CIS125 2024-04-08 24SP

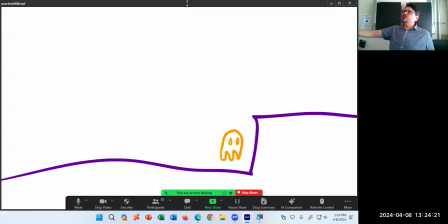4799s
Or do I want it to pause there, be confused, then move up, then move over? There's no right or wrong answer. But let's say we'll do a little bit of a pause here.
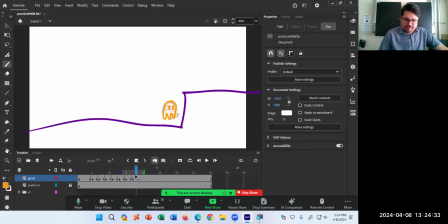4811s
So not until frame 20. There's going to be a pause between frame 17 and 20. I need a new pose. Every keyframe is a pose, is a different change in the drawing.
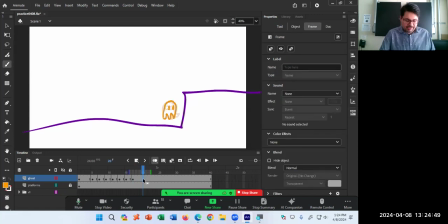4827s
Let's say on frame 20 or whatever yours ended up being, F7. So we draw each one manually. We're going to start to now move up. Well, just like at the beginning, there was pre-movement. There was a pause here, nothing happening. Pre-movement to get ready to move forward.
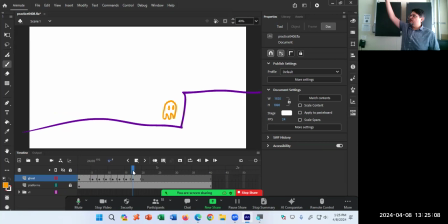4845s
Okay, now I need pre-movement here. I'm going to move upwards. Pre-movement is now I'm going to go down and then up. So squash myself down a little bit, then stretch myself upwards. So on frame 20, I'm going to draw myself squashed down a little bit.
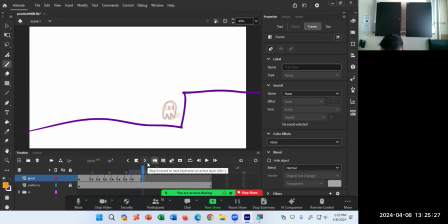4865s
Squash down a lot. It's building up lots of energy. Squash down a little bit. He's getting ready a little bit. That's the artistry of things. So I'm going to squash it something like this.
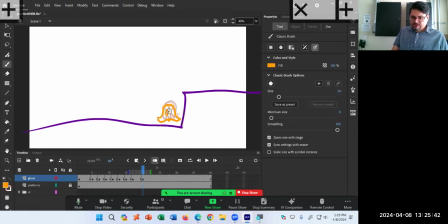4881s
Using the eyes as well, I'm going to drop the eyes down.
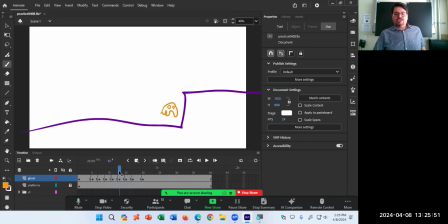4889s
So after I get to the end of the maze right here, turn on the brakes. Okay, we stopped. Now get ready to move up. Build momentum down, pre-movement, and now start to animate moving upwards.
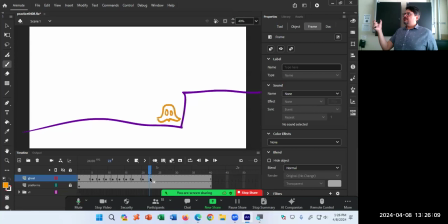4906s
Draw, doing this in twos, a keyframe and a frame. Twos, that's a technique of animation, drawing or animating in twos. So we can, as a beginner, two frames at a time, normal speed, three frames at a time, slower speed, one frame at a time, faster speed, just as a sort of beginner technique.
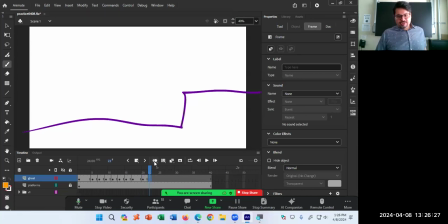4926s
So F7. Onion skin. Now I need to move up. And again, if I draw it up here, it moves very fast in a short amount of time. If I draw it here, it's taking its time.
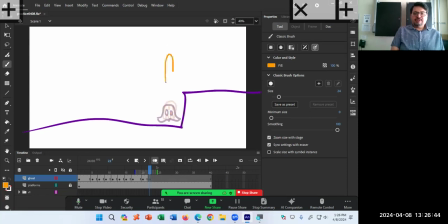4941s
If I draw it way up here, lots of momentum, lots of speed, lots of stretch, lots of exaggeration. could be very realistic or could be very unrealistic.
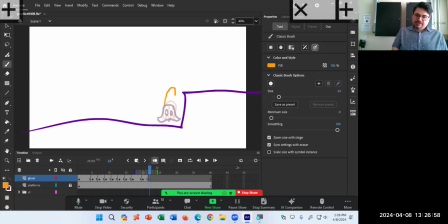4957s
But we'll say some amount over here, we're starting to
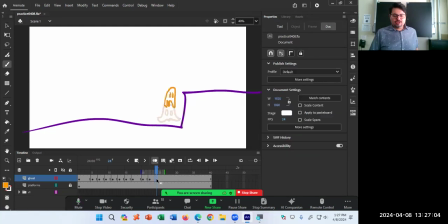4963s
move upwards, drawing in twos.
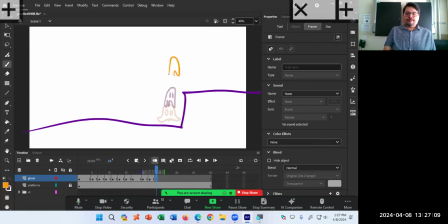Three keyframes, three poses for me to get to ground level to above the ledge.
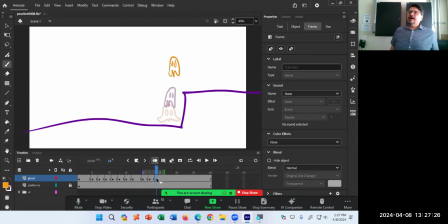4984s
All right. Now, putting on the air brakes, it was moving upwards, stops at the top, just like my shirt moving over here and such. Get to the top, a little bit of trail at this point.
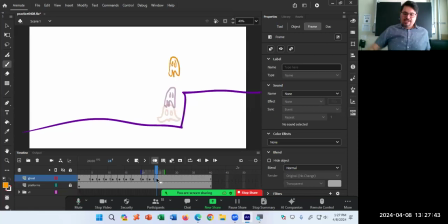5001s
Some deformation, squash, of getting to the top. So two more frames, F7. We're gonna say somewhere stop around here. The trail will go up. Maybe the eyes, some amount as well.
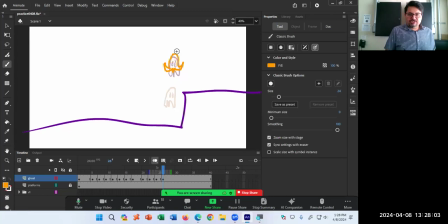5021s
Should probably close them a little bit. Here's where I can kind of do the closed eyes in terms of the ball, when it hit the floor, it deformed, it stretched out. I can do that kind of with the eyes, where it hits to the very top and it kind of deforms there.
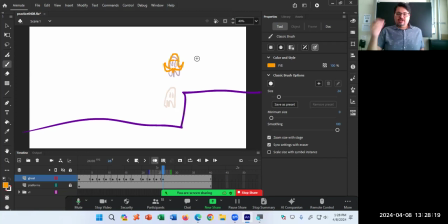5039s
So at the very top, they stop there. Then draw a little bit, next frame's over, F7, where we have, again, settling down for a moment.